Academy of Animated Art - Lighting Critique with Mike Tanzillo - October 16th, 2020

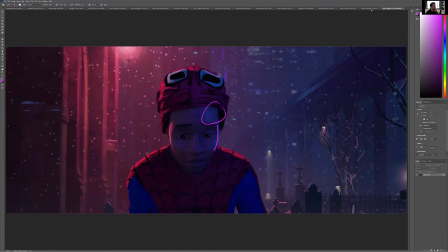[8:24]
Look at this little bit of rim light here. It's there. Look at the way that the bridge fades down. Boom, it's there. The pink light coming in and hitting on this side.
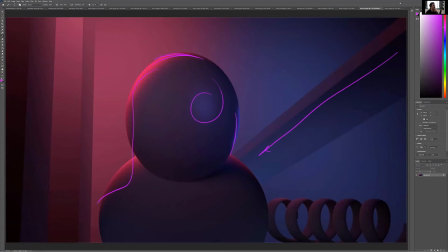[8:36]
It's there. It might be a little bit on top of his head, a little bit. It's kind of there. I guess it's more that kind of cuts off. Yeah, that's good. Yeah, you did better. You did better. And then the last thing that we were working on from the last iteration was just creating some more coolness in the shadow, and I think you've reached that point.
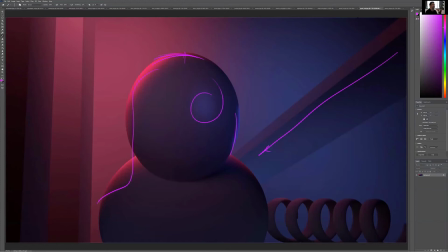[8:55]
So the purpose of this assignment is to really get an understanding of the tools of working with reference and seeing the world a little bit differently, and I think you've definitely accomplished that. So I would say that you are ready to move on to the next iteration. So really great job on this, Pearl. All right, Annabelle.
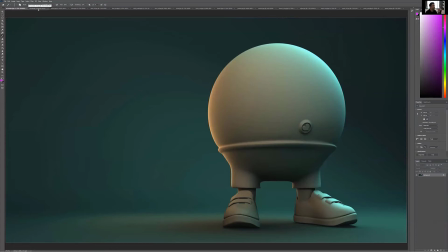[9:10]
Again, first assignment, we take our simple ball man character. This is like the maximum Jasmine and I's modeling skills to create this guy,
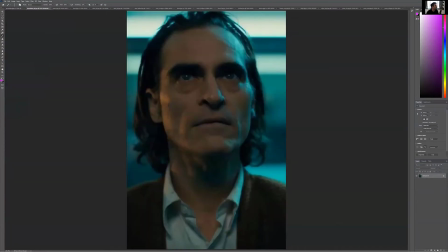[9:23]
and you're matching to a scene from Joker, which you've got, again, some cool green light coming in one side.
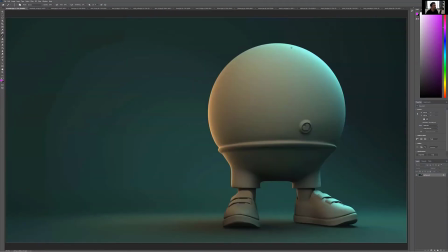[9:31]
We got some warm light kind of coming in the other. You're matching it up really well.
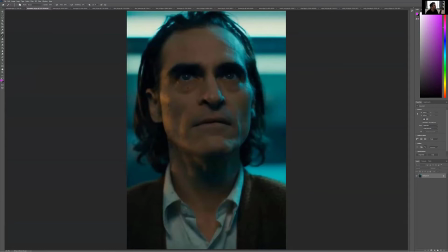[9:35]
I think that on the one thing about these is you have to be careful to not allow each side to have equal weight, because then it just kind of creates a value balance between them, which sometimes works. But in this particular case, like if you look this side, the intensity of this is much higher than this.
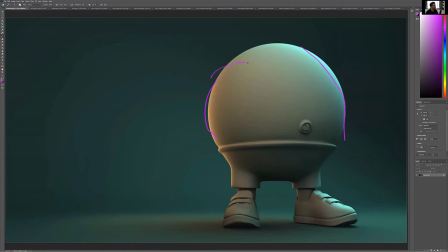[9:55]
And on yours here, this gets almost as bright as that. So I would just take this down and then just maybe even wrap it around just a little bit more. but just take the overall intensity down and allow that to be a secondary light where this is our primary source. I love the gradation you're getting on the background here. Really beautiful stuff.
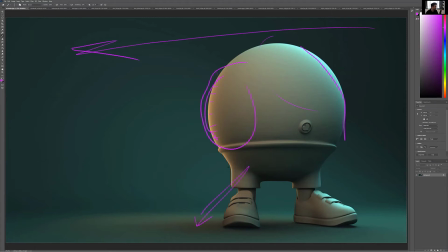[10:13]
It's also interesting that it looks like we've got some bounce light coming in from this onto the ground, which is nice. But I think, yeah, I mean, that's pretty much about it. You're really nailing the look. You're nailing the color.
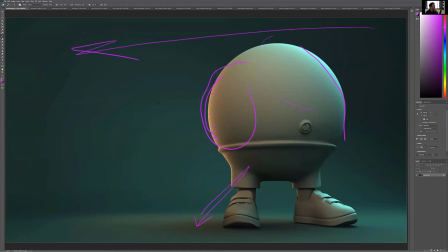[10:27]
Maybe a little bit more like blue in this green. It's getting a little bit warmer. So maybe just shifting that green value, like just like a touch more towards blue
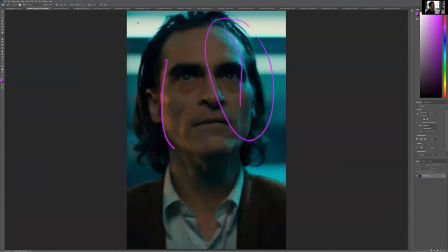[10:41]
to kind of get into this realm. And that'll kind of help line it up just a little bit more color-wise.
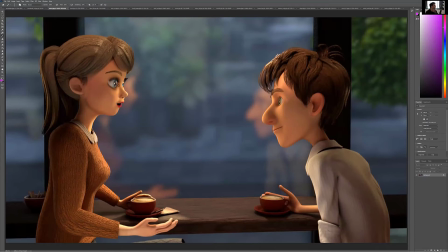[10:48]
Ashley, so this is a You've Got Mail reference. Yeah, so you're coming along really well. I think we can still push. I think the key light is in a good spot now.
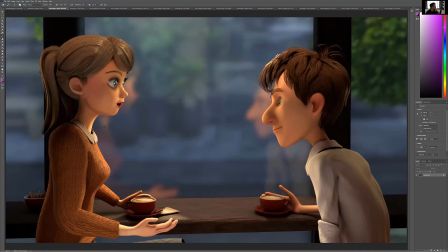[11:03]
I think we can still continue to push some bounce light up underneath them just a little bit more. And like there's some areas like the inside of her mouth that are super jet black, and under there, and then up in here, like again, with light coming down, it's very bright.
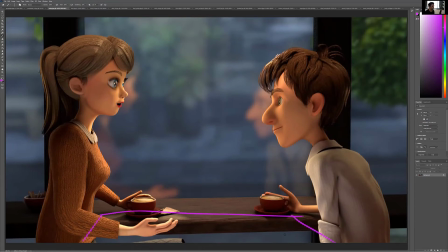[11:18]
Just maybe putting an area light underneath them here, bouncing up like off camera, just to kind of get in some, because like we want to create like an overall kind of glowy, happy
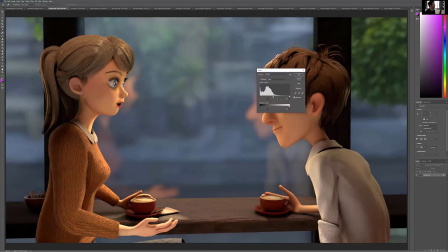[11:32]
feeling overall. Like we want this to shift and like get up into this region here
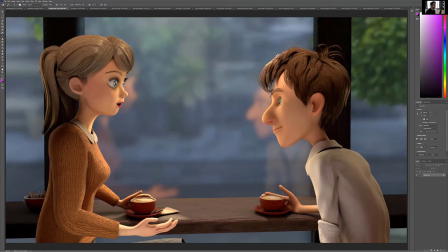[11:40]
with our values to kind of soften it all up. And then, you know, maybe even, I'm just looking at the inside now. Don't pay attention to what happens outside the window. Oh, it's too much.
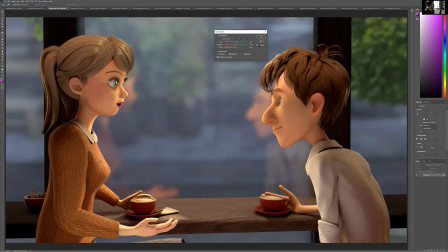[11:58]
But like warming that up just a little bit, making it a little bit cozier.
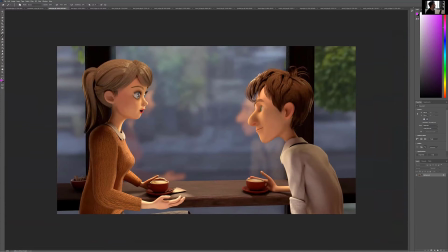[12:03]
And then another thing that would really, really help this scene is, let's do this real quick. Again, this is a pretty ghetto way of doing this, but it'll give you a rough idea. But really what I'm trying to do here is I'm just going to create a vignette around the characters.
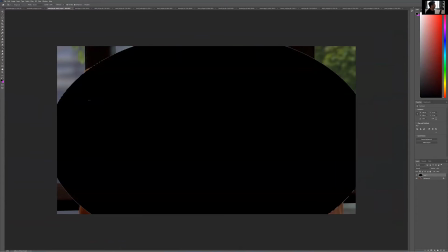[12:22]
There
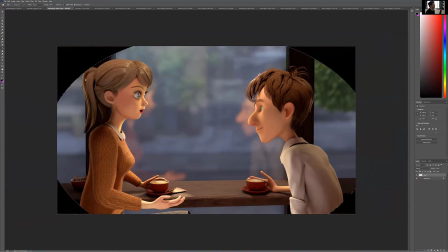[12:27]
we go.
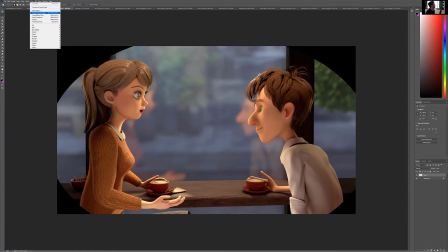[12:28]
And then we want to filter, blur Gaussian, blur the heck out of it.
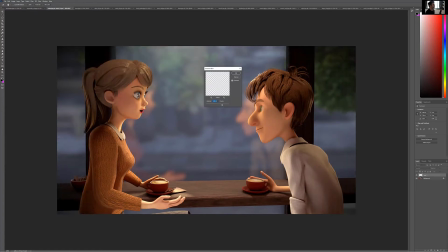Just something like this. And then, yeah, like just something like that, because that'll really help us narrow in on the central part of the characters. I would give that a little bit of color and maybe not do it as
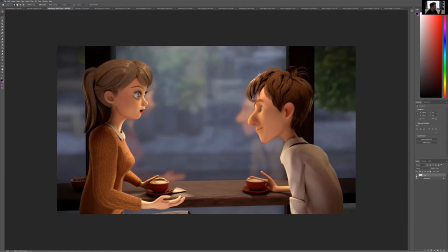[12:56]
quite as obtusely as I did, but I think that you can get that going pretty well. Because again, we really want to center in on it's almost like the important part of this image is, yes, it's the characters, but it's almost about the space between them, because the space between the characters designates the intimacy of the conversation.
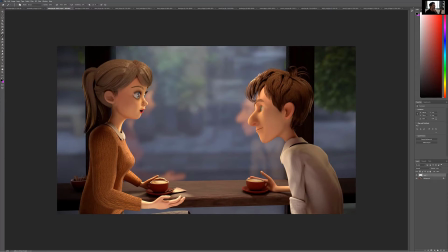[13:17]
Like he's leaning in, she's not quite leaning in as much. There's a lot of like subtle body language things here that are going on that you would want to play up from there. Let's see, and then ultimately,
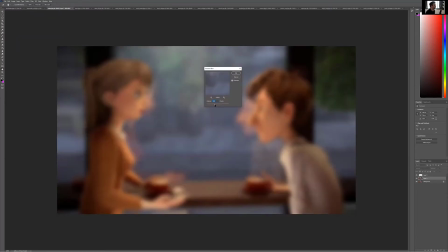[13:31]
we want to add a little, like, again, this is a little bit more brightness, airiness to the scene.
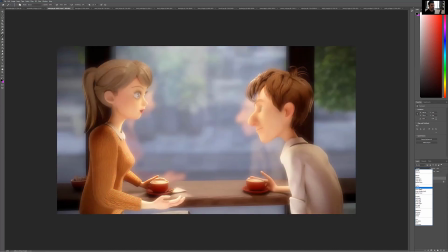[13:39]
I'm just taking a blurred version of the original and screening it over top of itself.
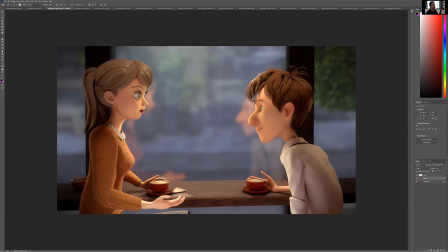[13:51]
Maybe something a little bit more along these lines. So like going from the original
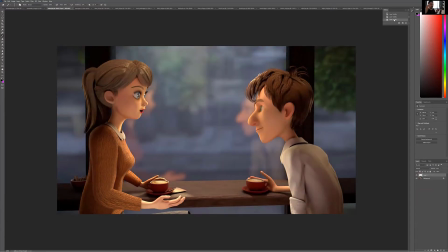[13:58]
to what we have here, it's like softer, warmer, more bounce, more glow, more haze, vignetting, really narrowing in on our characters there. and then there'll be some eye cleanup stuff we do, but I really want to nail this warm, glowy look to them, because I think that's very important.
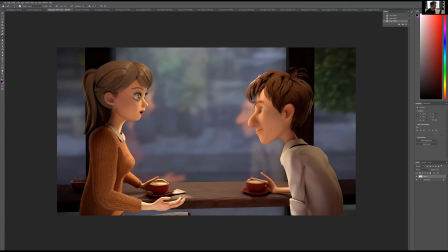[14:14]
Let me just check Facebook here real quick. Let me see if there's any comments. We got some viewers. Hello, everybody. How's everyone doing? But we will continue on. Okay, cool.
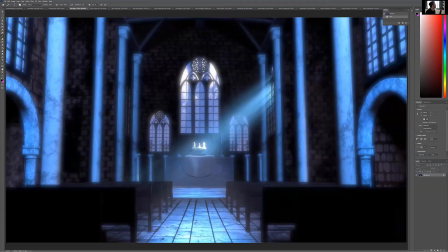[14:26]
All right. So we did Annabelle, Ashley.
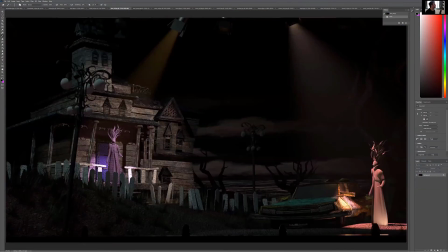[14:31]
All right, Dani. We got a bunch of submissions here from Dani. Okay.
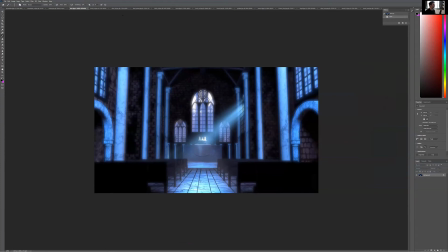[14:36]
Make sure we have everything. Okay, so still have an issue with, the glowiness is starting to get there. But one of the other things I wanted to point out is in a scene like this, and I just grabbed this as reference,
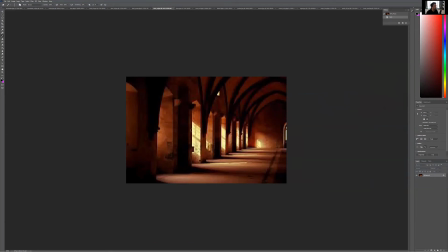[14:51]
pretty super low res, but like these are the light sources coming in here on the side, like just like that and that and that, right? look how much bounce light is going around the room.
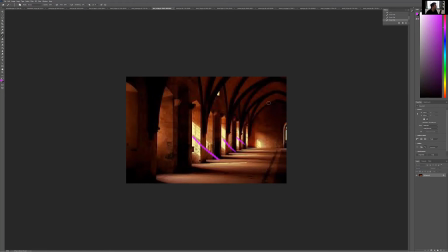[15:05]
So much light is ricocheting around this type of environment. And I really think that you can play off of that a little bit too.
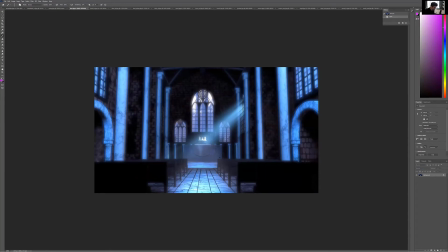[15:12]
Like really play off that. That's just, again, like this is the bounce light, very similar to what we were experiencing in Ashley's shot too. Just like an underswell of glowiness of secondary light kind of overtaking the room.
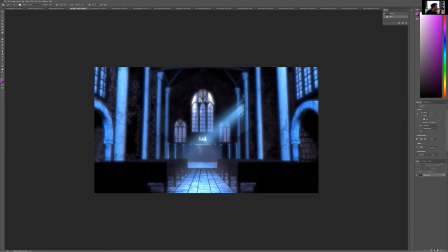[15:26]
Because what's happening right now, and we talked about this a little bit yesterday, but notice that these pillars are super bright and the area next to it is super dark.
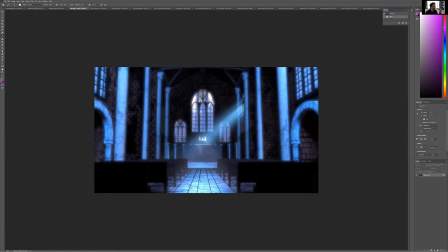[15:41]
And what's happening is they're not living in the same lighting environment. Like, so what we want is like what I almost want to see you do.
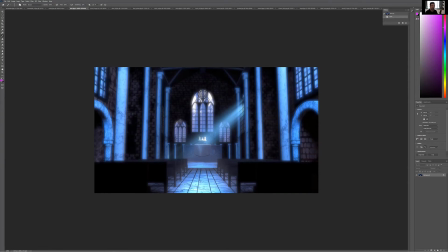[15:54]
Let's do this for this next iteration. Let's save out a separate version of this file and just put a standard surface shader on it. If you're using Arnold or whichever renderer you're using, just like a standard shader on it. And then I want to play around with that lighting minus shaders because I want to show you, don't worry about comp or anything like anything fancy like that.
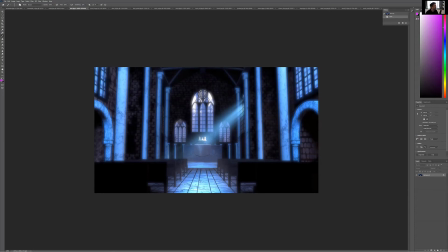[16:14]
Just your light rig. And I want to see what's happening. Cause like I want the light to come in here. I want it to strike a shadow across here. I want to create some darkness from here on out. I want to use that light to bounce up into these regions and really kind of fill it in. I want to feel the direction of that light coming in and hitting the ground.